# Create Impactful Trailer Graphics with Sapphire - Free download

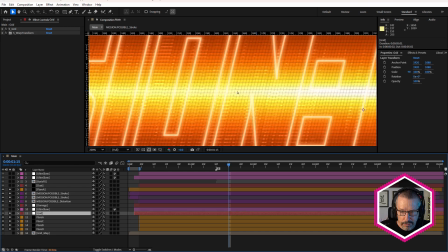8:16 In the trailer, I noticed there was this kind of really fine grid, and I really like that.
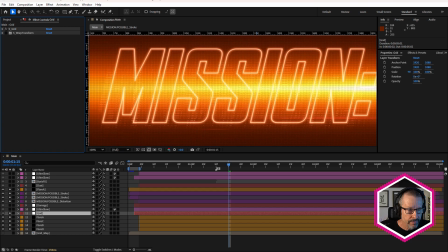8:21 Let's take a look at the settings here. So we've got S grid, and I've got a really high box X and box Y value. And I probably want to save this as a preset too because it was very handy. Creates this really fine mesh.
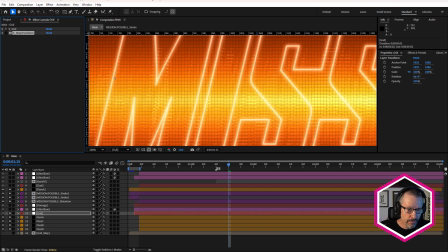8:36 And using the same warp transform values, effect and values,
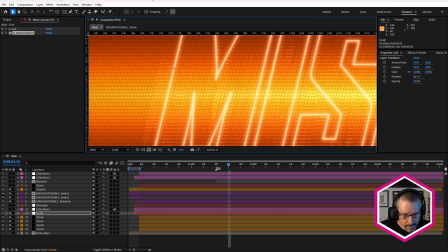8:41 just to warp that so it's, on the same angle as the text. Like that. You can see there's that sheer X value changed.
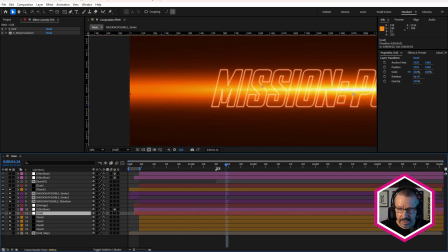8:55 Very nice. So the grid sits in there, and it gives it kind of a techie look, I guess, like you're looking at it kind of on a screen or something like that.
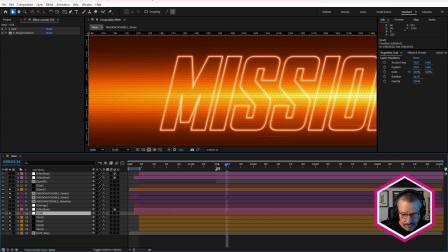9:05 Right now, I've already turned on this distortion layer. That's what we have so far. But let's look at, first of all, Ultra Glow.
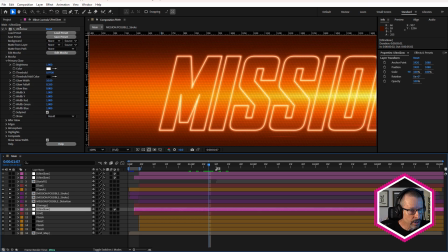9:14 So this is Ultra Glow on an adjustment layer.
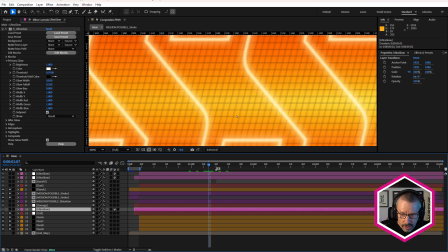9:18 And one thing I was noticing, notice how you can see the grid quite clearly over these hotspots, and we're losing a little bit of this brightness in here.
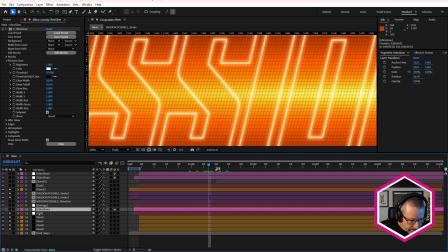9:26 So by adding Ultra Glow above the grid, like that,
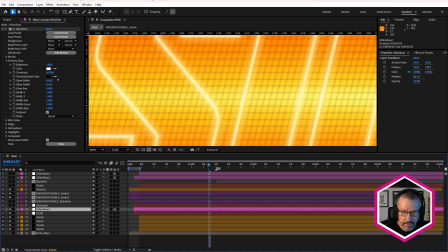9:32 and coming in and adjusting the threshold and also the glow width, if I just decrease the threshold, you can see that really gets blown out like that.
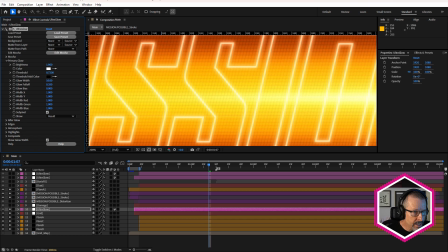9:42 We're just losing a little bit of that sort of layered look.
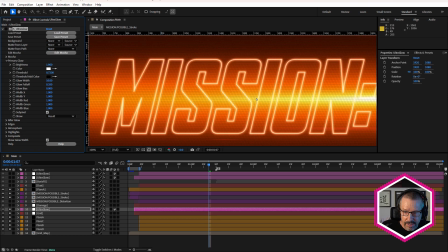9:47 Just turn it off again. So it looks very flat. It's making everything look quite flat. But by just putting it over the top, we're drawing out some of those flares in front of the grid.
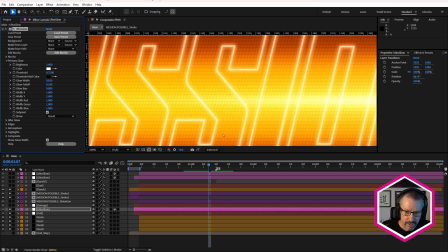9:59 Okay, it's a classic thing where you put glow on an adjustment layer. So it looks like the glow is wrapping around the layers that are below the adjustment layer. And if you've watched any of my tutorials, you'll see I use that technique all the time. So once again, off and on.
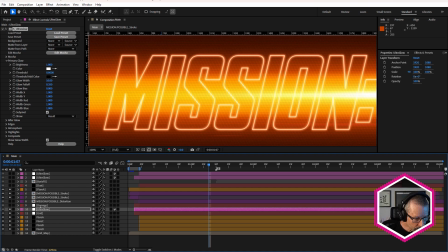10:20 Okay, so let's take a look now at this distortion. In the trailer, there's what looks to be like a particle effect behind the text. And I tried to create it with different Sapphire effects, and I just wasn't happy with what I was getting. I mean, besides Sapphire Dust, which isn't a particle effect, but it looks like a particle effect, Sapphire doesn't really have any particles. And rather than get something that I wasn't happy with, I decided to use it as inspiration, but create my own look, which I actually prefer.
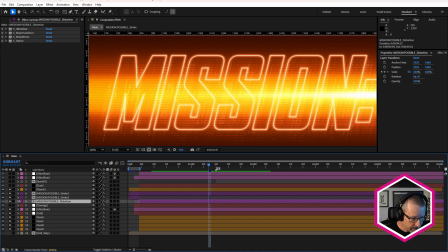10:53 And this is using distortion. So I'm just going to solo that.
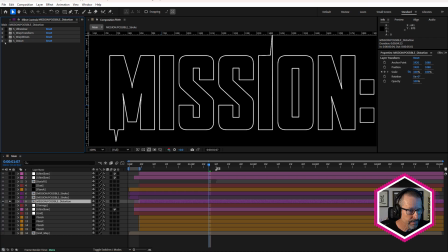11:00 And we'll take a look. All right, so let's turn off these effects. All right, so we've got our Mission Impossible text, but it's actually a different version of that, and it's got these points on there. Notice it's got these points. We'll look at that in a moment as to why I've done that. But first of all, let's turn on some of these layers.
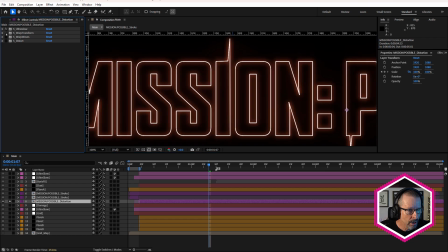11:19 Okay, so we've got Ultra Glow. We've got Warp Transform again. And it's really squished.
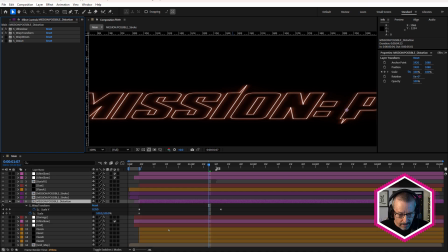11:26 Why is that? Because I've actually animated the scale. So it starts quite tall, and then it scales down because I didn't want to have this effect really obvious throughout the look.
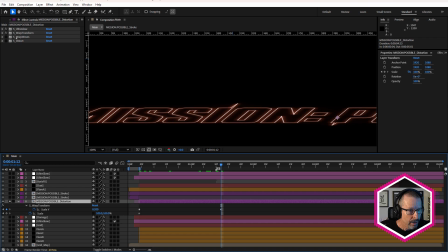11:38 We'll look at this, why I've done this in a moment. All right, so next is Sapphire Warp Waves, and that's given us a wavy look. Sort of break that up. And Warp Waves has a phase and a phase speed. So there's actually a little bit of movement with those waves.
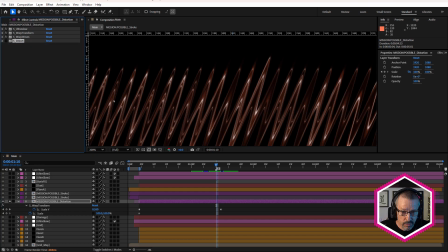12:01 And what really makes this work is Sapphire Distort. Let's turn that on. So you can see how that's distorted that. And what we're doing is we're using a pre-comp, this one here, Grid Map, as the lens.
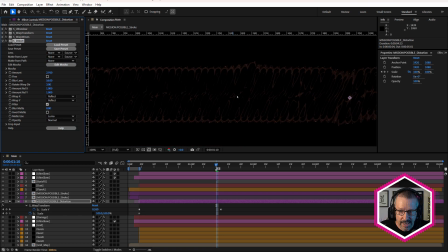12:16 If we just turn that off, that's how it looks, okay? So it looks a little bit weird. Doesn't really suit the look of this.